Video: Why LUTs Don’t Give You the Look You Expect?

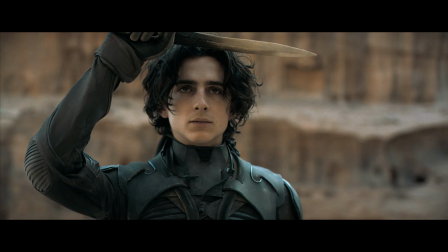[0:00]
Have you ever downloaded a LUT that mimics one of your favorite film, only to find out that when you apply it to your footage, it looks nothing like advertised? Well, I know I have. And the problem isn't your image, and it's not the LUT either. The problem is expecting the LUT to create the look for you. Because LUTs are designed for a very specific shot with very specific contrast, color, and exposure. And the chances that your image actually matches exactly the way the film was shot is very, very small. So in this video, I'm going to show you how to make intentional choices on set so that in post-production, you're not trying to find a look. You're just enhancing it. Let's dive right in. LUTs can actually work really well, but it's not because they're creating the look. It's because they're enhancing an image that's already working.
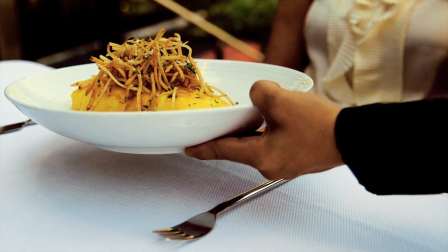[0:53]
Every image is a combination of three things: exposure, contrast, and color. And the moment any of those changes, the result changes. When someone creates a LUT, or when you create your own grade, it's built around a very specific combination of these three things.
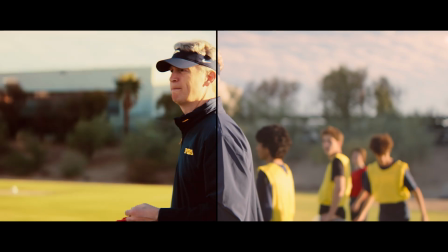[1:09]
So if your image doesn't match that, then the look won't match either. Let me show you exactly what I mean.
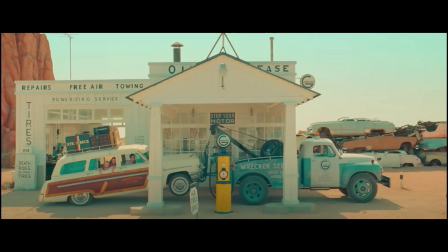[1:15]
So here is a shot. I think most of you would recognize it right away. This is from Wes Anderson. He has a very distinct, unique look to his coloring, to his exposure.
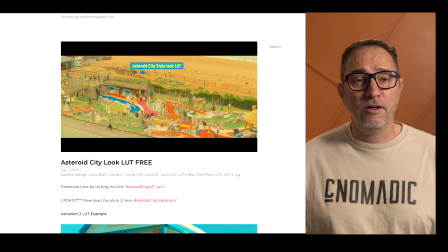[1:25]
This is Asteroid City. And so I found there's a ton of Wes Anderson LUTs out there.
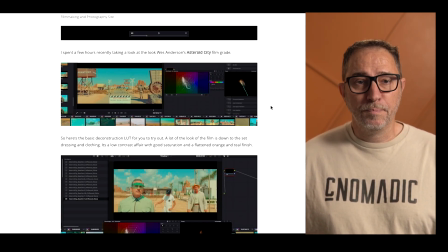[1:31]
I just picked one that looked pretty good, and I just wanted to play with it just to see if it would behave the way I thought it would behave.
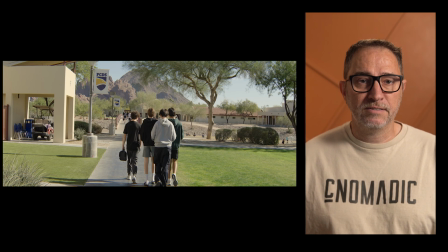[1:38]
So I picked this shot of mine that I shot here in Phoenix, Arizona, and I picked that shot specifically because of the mountain in the back. It's the same rock, the same color as the one in the Wes Anderson shot. And so I wanted to see how applying the LUT to that particular shot would behave.
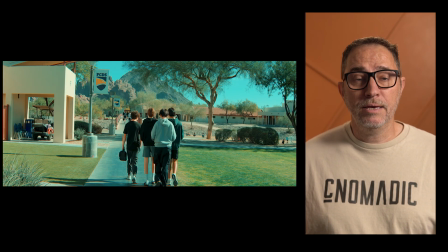[1:55]
Like, what would it actually look like? Okay, so might be a little bit of a feel to it because it has that tone maybe, but we're very far off, which is to be expected, right?
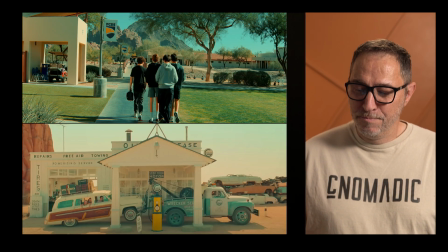[2:08]
I'm not expecting my small little production to then match a Wes Anderson film. So I understand that, but I think what we're looking at here is the effect of my exposure and my contrast ratio decision,
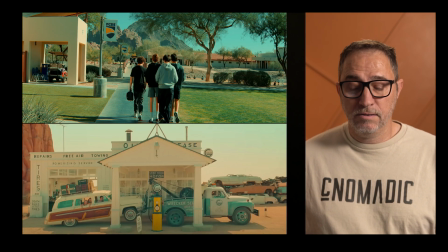[2:23]
all those decisions that I make on set, to how it interacts with the LUT and the different results that you can get. And so why is this mountain on my shot not looking like the Wes Anderson shot?
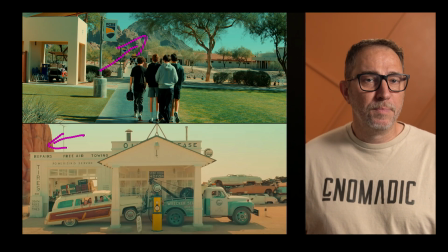[2:38]
Well, simply because I shot in the middle of the day with a very harsh light on the mountain. And so it kind of washes all those colors away. And that's why it just doesn't respond the same way. One part of this LUT that I thought was interesting was the building,
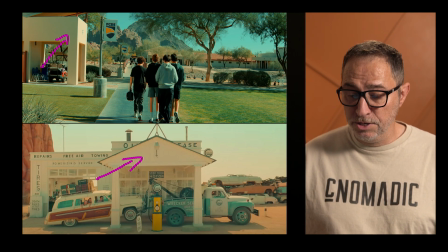[2:55]
because the building in my shot is now actually really close to the building in the Wes Anderson shot. The reality is this building that I shot already had that color.
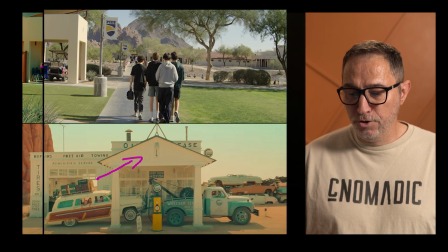[3:07]
It already had kind of that tone. And so when you apply the LUT, it fits, it works,
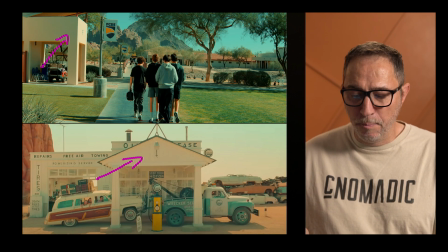[3:14]
because it's kind of already in the ball game of, or in the ballpark of, that particular color scheme that Wes Anderson is going for. I think what is really telling in this comparison is the whites, because if we look at the truck, like the hood, the door, it does have a little bit of a
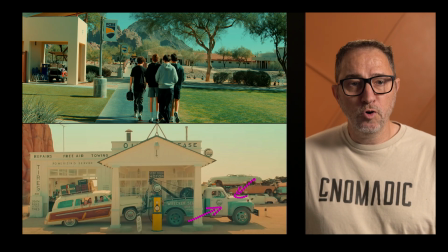[3:36]
like a warmer tone, but it's still white. When you look at my shot, like the banners here, they're pure white, and now they're completely blue. And so again, there's something here that Wes Anderson is doing,
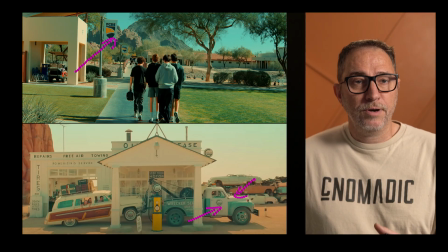[3:52]
controlling color temperature and obviously exposure and contrast, that allows him to then generate this LUT and this look, which it would be very difficult for me to replicate on set. Now, that could be an option, right?